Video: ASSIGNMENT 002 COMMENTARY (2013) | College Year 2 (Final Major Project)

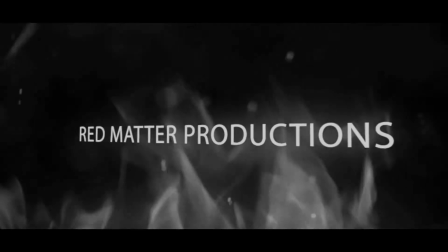(0:00)
Hi guys, welcome to the director's commentary of Assignment 002, the Charlie Smith conspiracy.
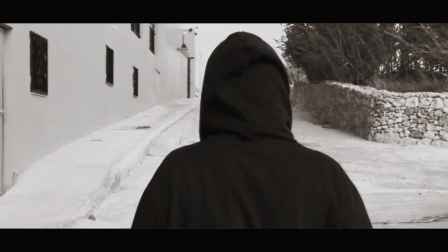(0:04)
Now, as you can see, it starts off with the Assignment 001 starting to try and refresh your memory.
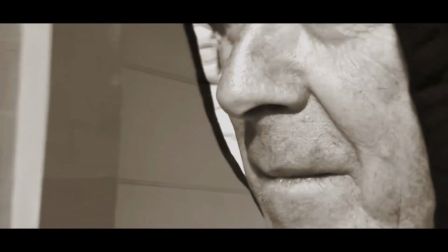(0:10)
It's not much seen of it, but it's just like the big reveal saying, oh, the hoodie he was chasing after was actually him, for people who haven't actually seen the first one. So, in a way, you can sort of watch from there, but there's a lot of reference. To be honest, it's much better to watch from the first one. And there's obviously a long pause there with the music over it to lead up to it. And on the day, actually, I wasn't sure whether I was going to do a second one or not. I was planning not to and do something completely new and fresh for the F&P, but I, in the end, decided not to, obviously.
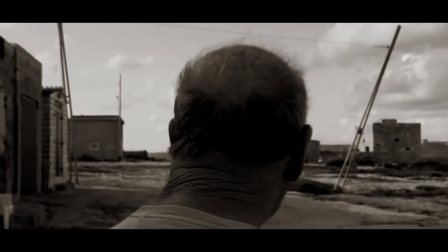(0:38)
So I filmed those scenes there when me and my granddad wanted to go to a village opposite the water as you saw in the previous shot,
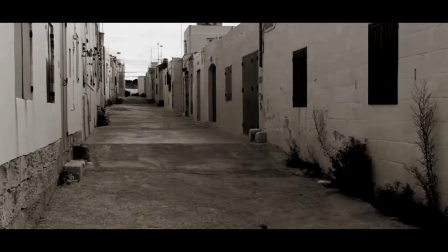(0:46)
from the hotel, which was like a dormant, an abandoned summer village.
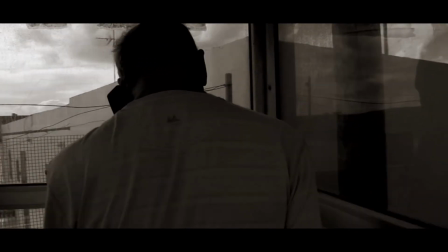(0:51)
And because this was filmed in October, it was obviously still warm, but not August or July,
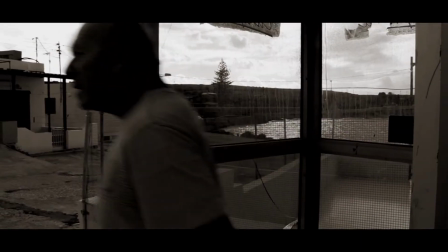(0:57)
so people had gone home to the city and everything like that, so it's quite a dormant village,
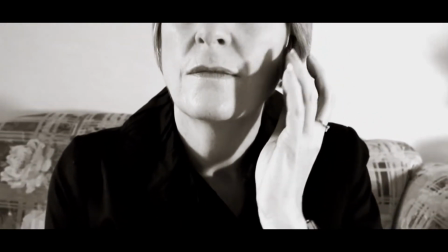(1:01)
so we wanted to film there. And I think it was a very good, nice place. There weren't that many people there anyway, so it was quite good.
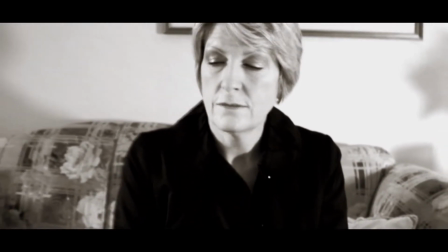(1:08)
Now, as you can see, we see the woman's face for the first time. It was
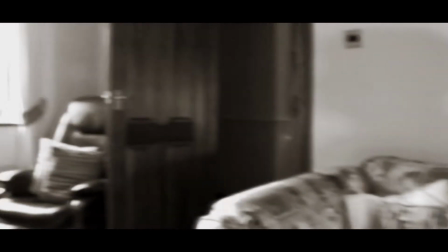(1:13)
it's not meant to be a shock, it's meant like, oh, things are changing now, things are changing, because essentially the big reveal's just happened,
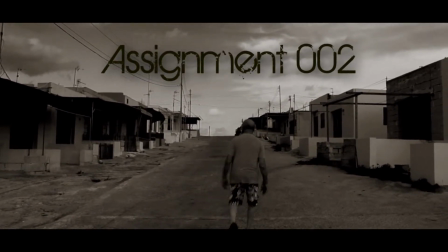(1:22)
and the hitman's feeling very, very disorientated. I've always liked this bit leading up now, where because of the music and the way
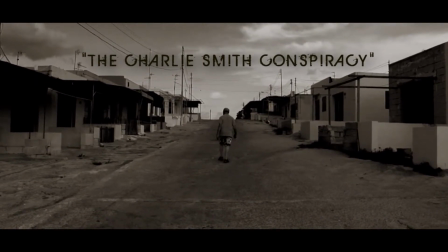(1:32)
it's edited to the music, and it just I like the way I've done it actually, because I've actually watched it a few times since I finished it,
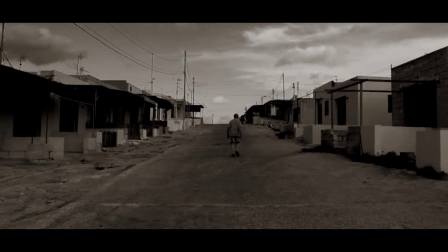(1:40)
because I like the way it was done.
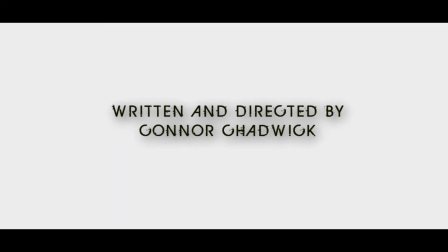(1:43)
And I've also kept the format the same as well, with the format here where it's white with the text in the back in the foreground. That's how I did Assignment 001, but with the bullets instead.
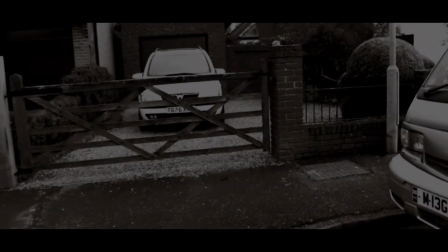(1:53)
I didn't want to keep it like cliched as that. I wanted to keep it simple and not necessarily serious as well.
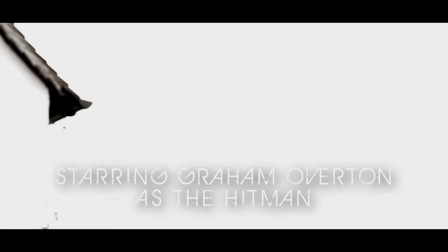(1:59)
It is a serious film, but not like too bland. Here is me making a cameo as Long Coat Man.
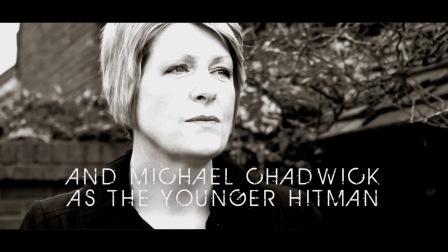(2:09)
So the reason why I had a cameo for myself was because at the time when I filmed this,
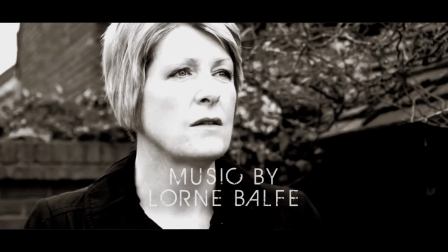(2:16)
I was studying into Alfred Hitchcock for an essay, and I saw that he made a lot of cameos in these films,
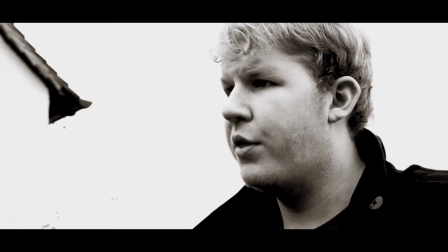(2:22)
necessarily just one shots, but I thought I'll star as a mini role and see how that goes.
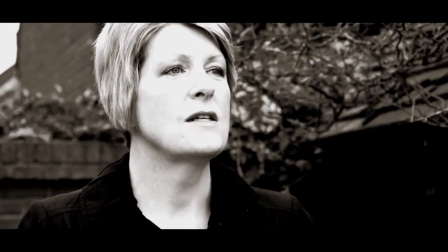(2:31)
I popped up the camera, and my friend Ollie, who plays Jason Brown, who was there, he helped me focus it.
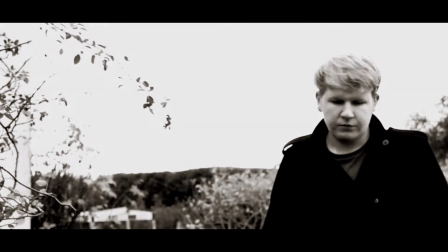(2:39)
So essentially, even though I was there, I was still directing, and yeah, really.
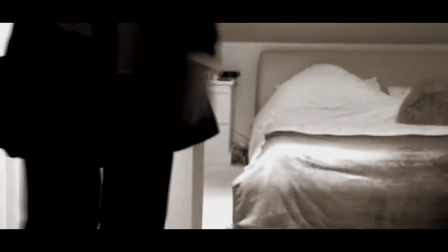(2:45)
I was essentially telling the woman there that it's been 4 months since Assignment 001, and that she should give up on trying to find him because he's gone.
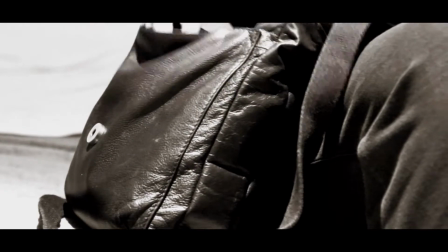(2:53)
So she's like, I'm going to go and talk to Jason Brown.
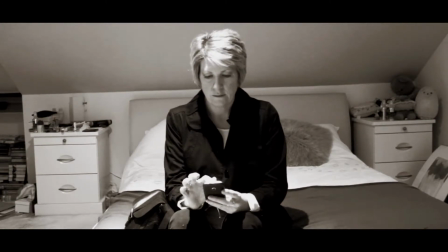(2:56)
So right now, I think this is currently the first scene, not chronologically, but in terms of filming days, this was the first filming day.
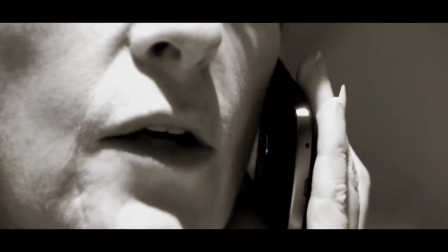(3:04)
We filmed this small scene up in the woman's room where she'd gone home.
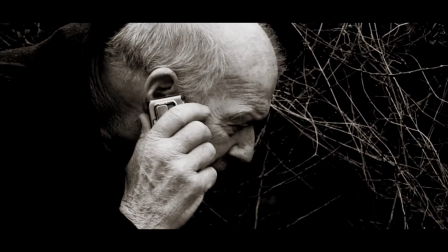(3:10)
And all this, including the scenes you saw previously, were filmed on the 18th of December.
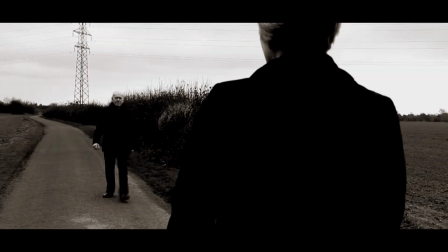(3:17)
And as you can see, the colour correction is also a little bit different because it's not as orange as usual. Some of it is actually pure grey, and that is because of the
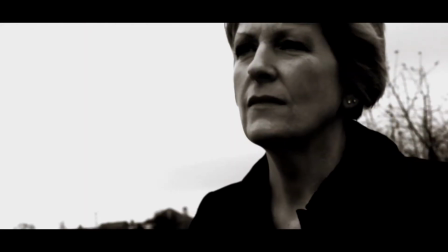(3:26)
evolution or the revolution or the whatever you want to call it of the actual trilogy now.
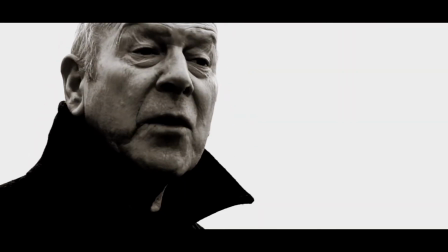(3:32)
Because obviously in the first one it was very different. You didn't know the whole story.
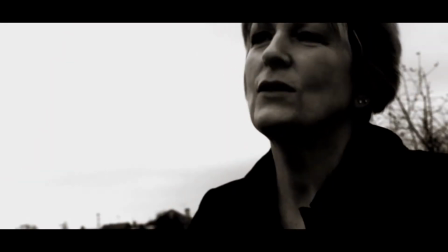(3:36)
It was just a man who lost his wife, which was very sad, obviously.
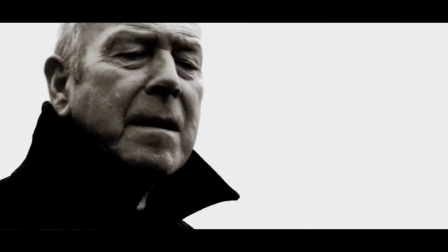(3:42)
But he was living at home.
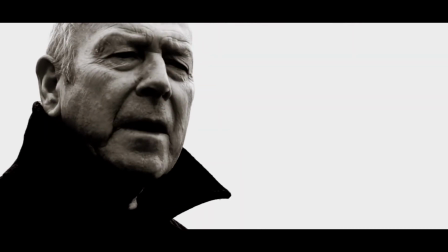(3:45)
He was safe, and now into the second one, it's revealed that the hoodie wasn't who you thought it was.
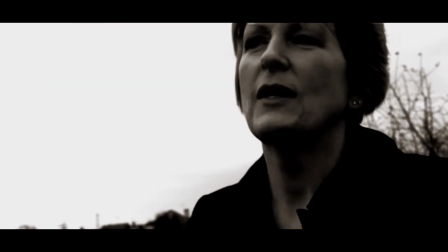(3:51)
So it's become instantly a more darker thing.
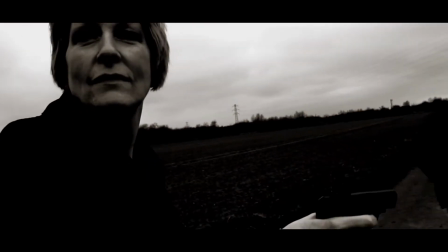(3:55)
So it's a lot different in terms of colour correction to try and portray the emotions that you should be feeling.
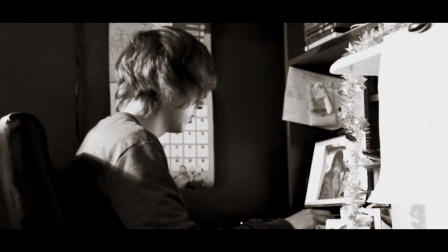(4:01)
Now that scene there where
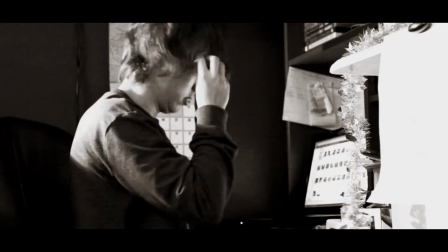(4:05)
he runs off and just disappears, as much as people sort of giggled at that, I don't mind it, because it is something to sort of go, oh well,
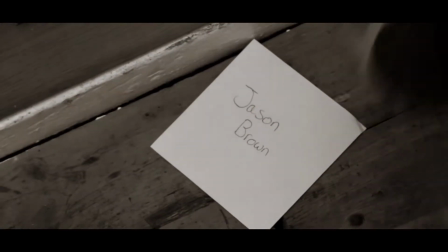(4:14)
he just tricked her and she must be thick or something like that. But people can think of it if they want to like that, but in a way he only ran out of shot.
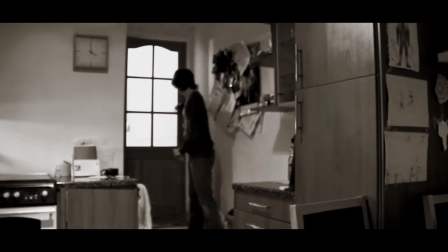(4:22)
Essentially he wouldn't be that far away from her, but it shows even as he's older,
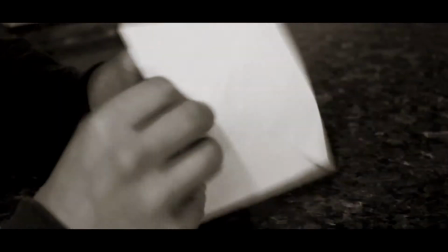(4:26)
he's still sort of stealthy enough to just completely escape view from her, and yet she's an agent as well.
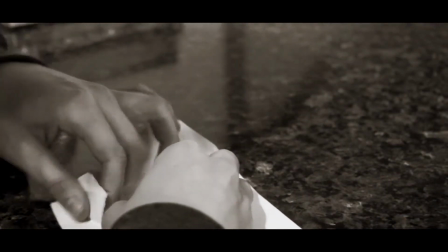(4:33)
Here I wanted to keep the format the same as well as the Assignment 001, where he got the letterbox,
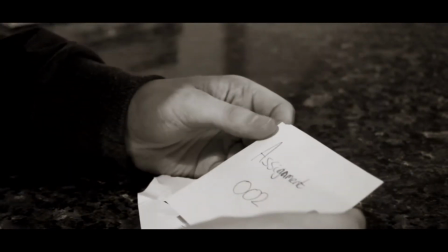(4:38)
the same sound effect was used earlier, and he got the letter, but with the Hitman,
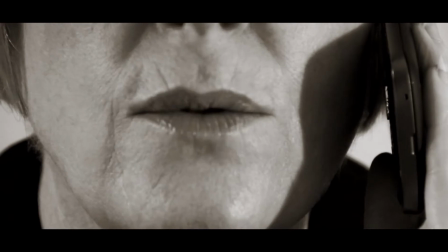(4:44)
you didn't see what the letter said, so that gave a bit more to the silentness of the film.
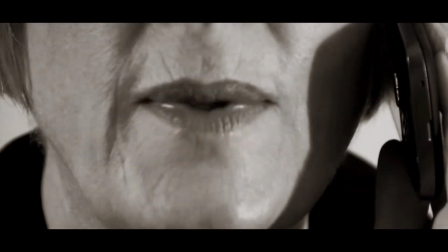(4:49)
This one, because it's the same format, you can already guess what it's saying.
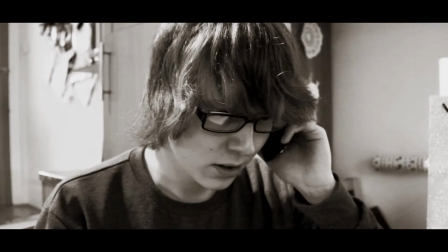(4:52)
So she's here explaining that Assignment 002 is the last option after Assignment 001, which is to do something.
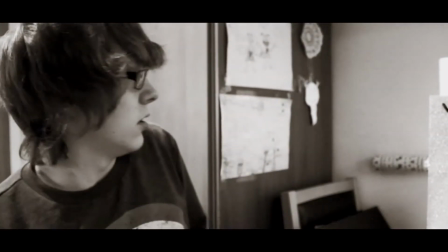(5:01)
So essentially it's to find Bruce, and Bruce is the character's name. The Hitman, who we've all referred to as the Hitman, is Bruce.
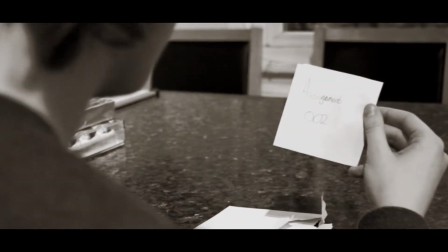(5:09)
But I'm not going to, from continuing onwards from this commentary, I'm not going to carry on calling him Bruce.
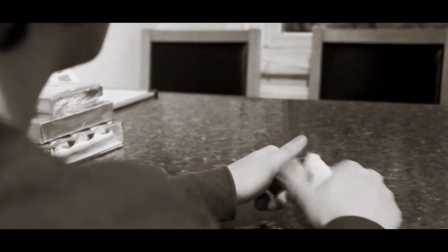(5:14)
I'm going to continue to call him the Hitman. Because even though the people call him Bruce, I feel the audience should continue to call him the Hitman, because that's what he is.
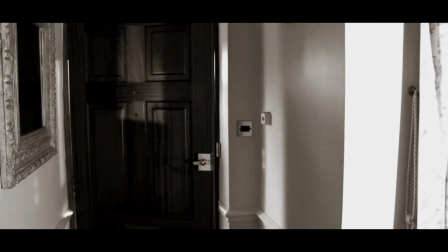(5:21)
He is a hitman. But not saying that you shouldn't call him Bruce, but it's better,
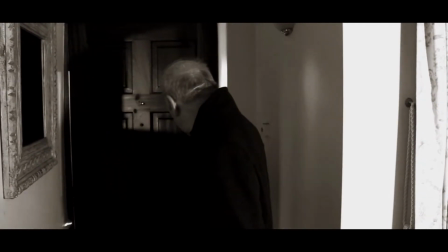(5:27)
in my opinion, it just plays out more towards the character if you just call him the Hitman. It keeps us more of a not necessarily a character, but more of an
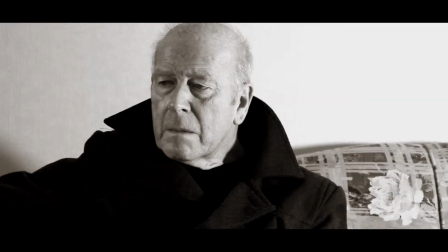(5:40)
arc, like a sort of story arc to that. Instead of saying, oh, Bruce and Jason did this, it's more like the Hitman.
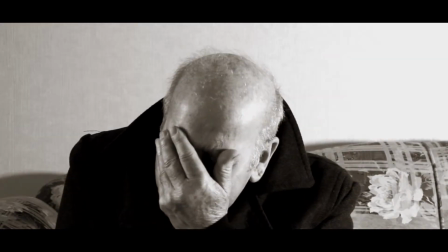(5:48)
And if you don't understand what I mean, then call him Bruce. But you know,
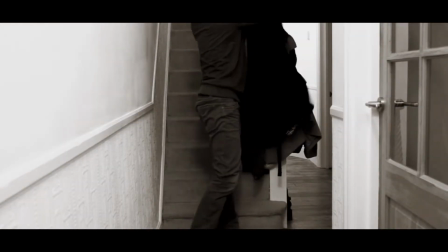(5:53)
I did like the shots we did here, which was in which it has the Hitman walking straight after the woman,
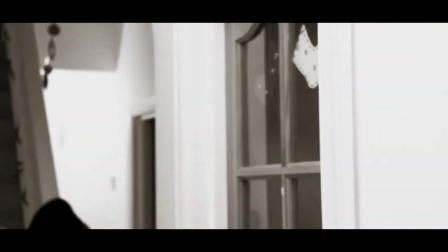(6:00)
and she's none the wiser as well. It just shows how stealthy he is.
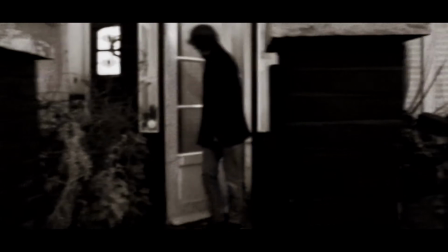(6:05)
He literally just ran a few meters away from her, he completely disappeared, and then she's gone. And essentially she leaves the house, and he's like already there, and they're hunting.
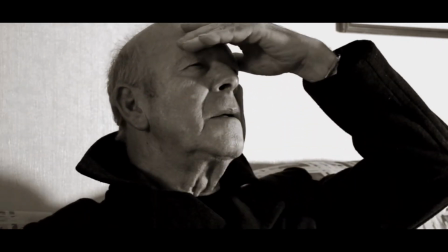(6:12)
The woman's hunting him. He's literally there trying to remember things about his wife. As you can see here, he's doing so.
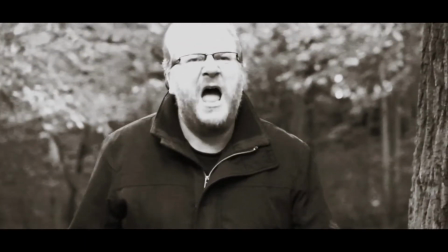(6:18)
It's all silent, including this bit, because I think personally you've had too much of it.
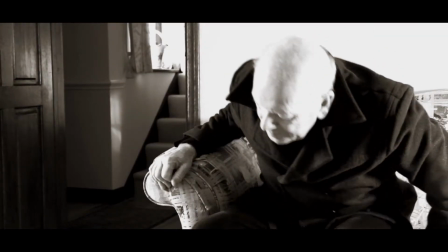(6:24)
You've seen too much of the clip of him shouting Sarah, so it was time to show you it again, but without the sound.
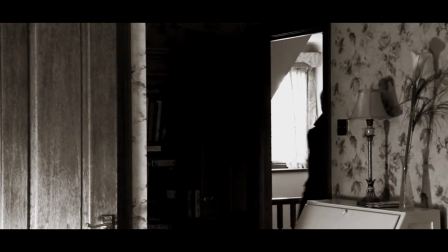(6:30)
So it was a bit more that he can't really remember. It's not all coming through properly.
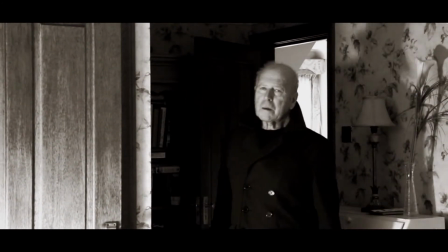(6:34)
And obviously he comes here and looks around his own bedroom, right?
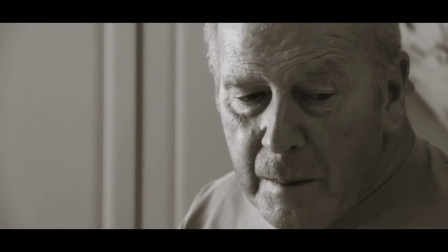(6:40)
And it reminds him of what happened in Assignment 001, where he thought and remembered the Sarah.
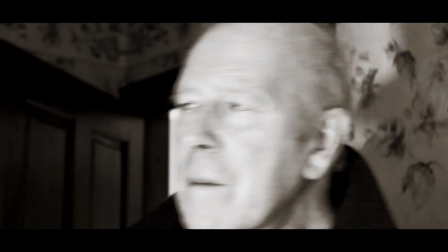(6:45)
So again, it all clicks with him. He remembers things. So he's starting to remember things now, obviously, because his mind's all mixed up with the Charlie Smith thing and everything like that.
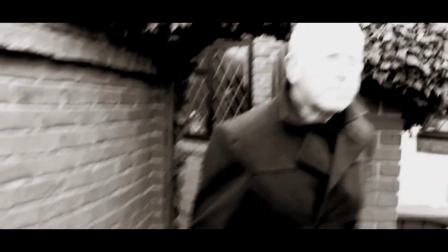(6:54)
So then he knows that he has to go and find Jason, and off he goes to go find Jason, essentially.
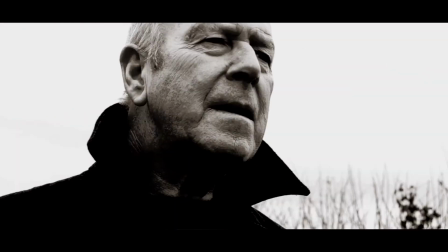(7:03)
As you can see, they're now meeting up at the same place that the Hitman and the woman did. Later on you find out the woman's name, which is I think Sophie.
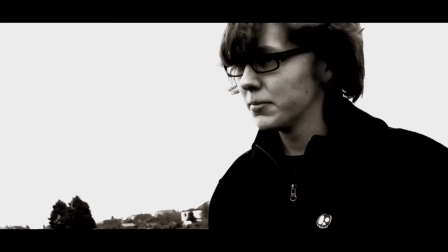(7:12)
I think it's literally said once, but it's another reference to the next film.
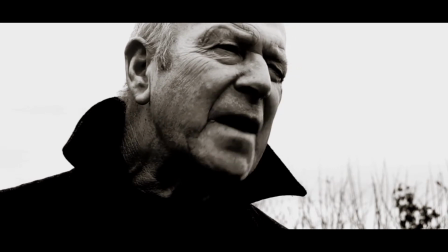(7:18)
Now this, again, this is all in black and white, obviously. There were some scenes which were actually a bit more orangey than usual, which is this one.
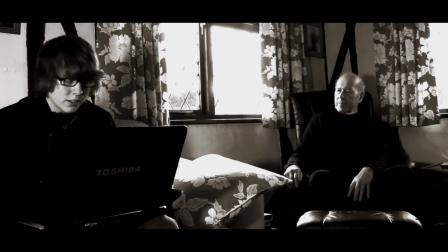(7:26)
It's kind of still a reference because obviously he's in his house,
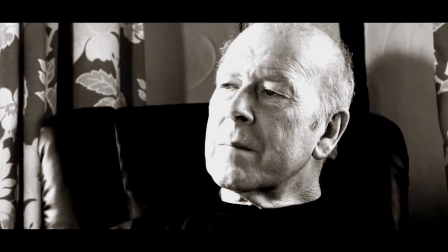(7:30)
and his house is where it all started, so I suppose it's more... there are some scenes which are grey and some scenes that aren't,
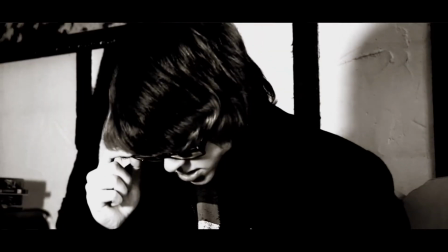(7:36)
to sort of suit the mood, and I think
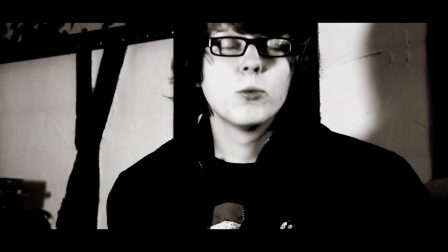(7:40)
as not really noticeable as it is, as you can see here, it's full on dark, black and white.
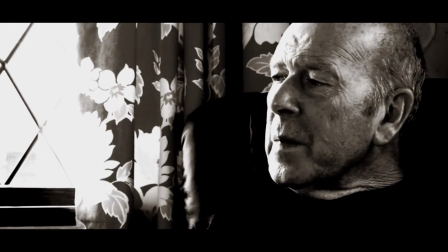(7:46)
And he's talking about Malta, which is one of the references you don't really understand until like you actually watch it fully.
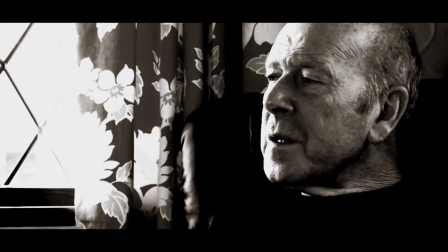(7:53)
But he sort of talks more about it, and it's first time explained.
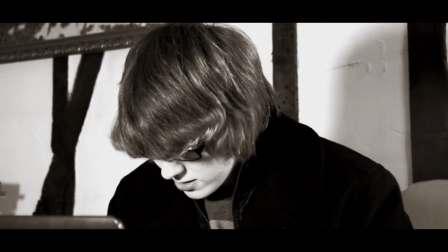(7:57)
And like here, it's not as dark anymore. Suddenly he's realised something, he's found something.
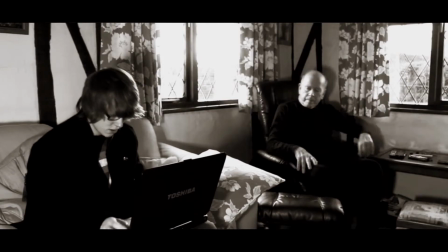(8:02)
So it immediately starts to get lighter and not as dark as talking about what happened to the hoodie in the last film, and it turned out to be you.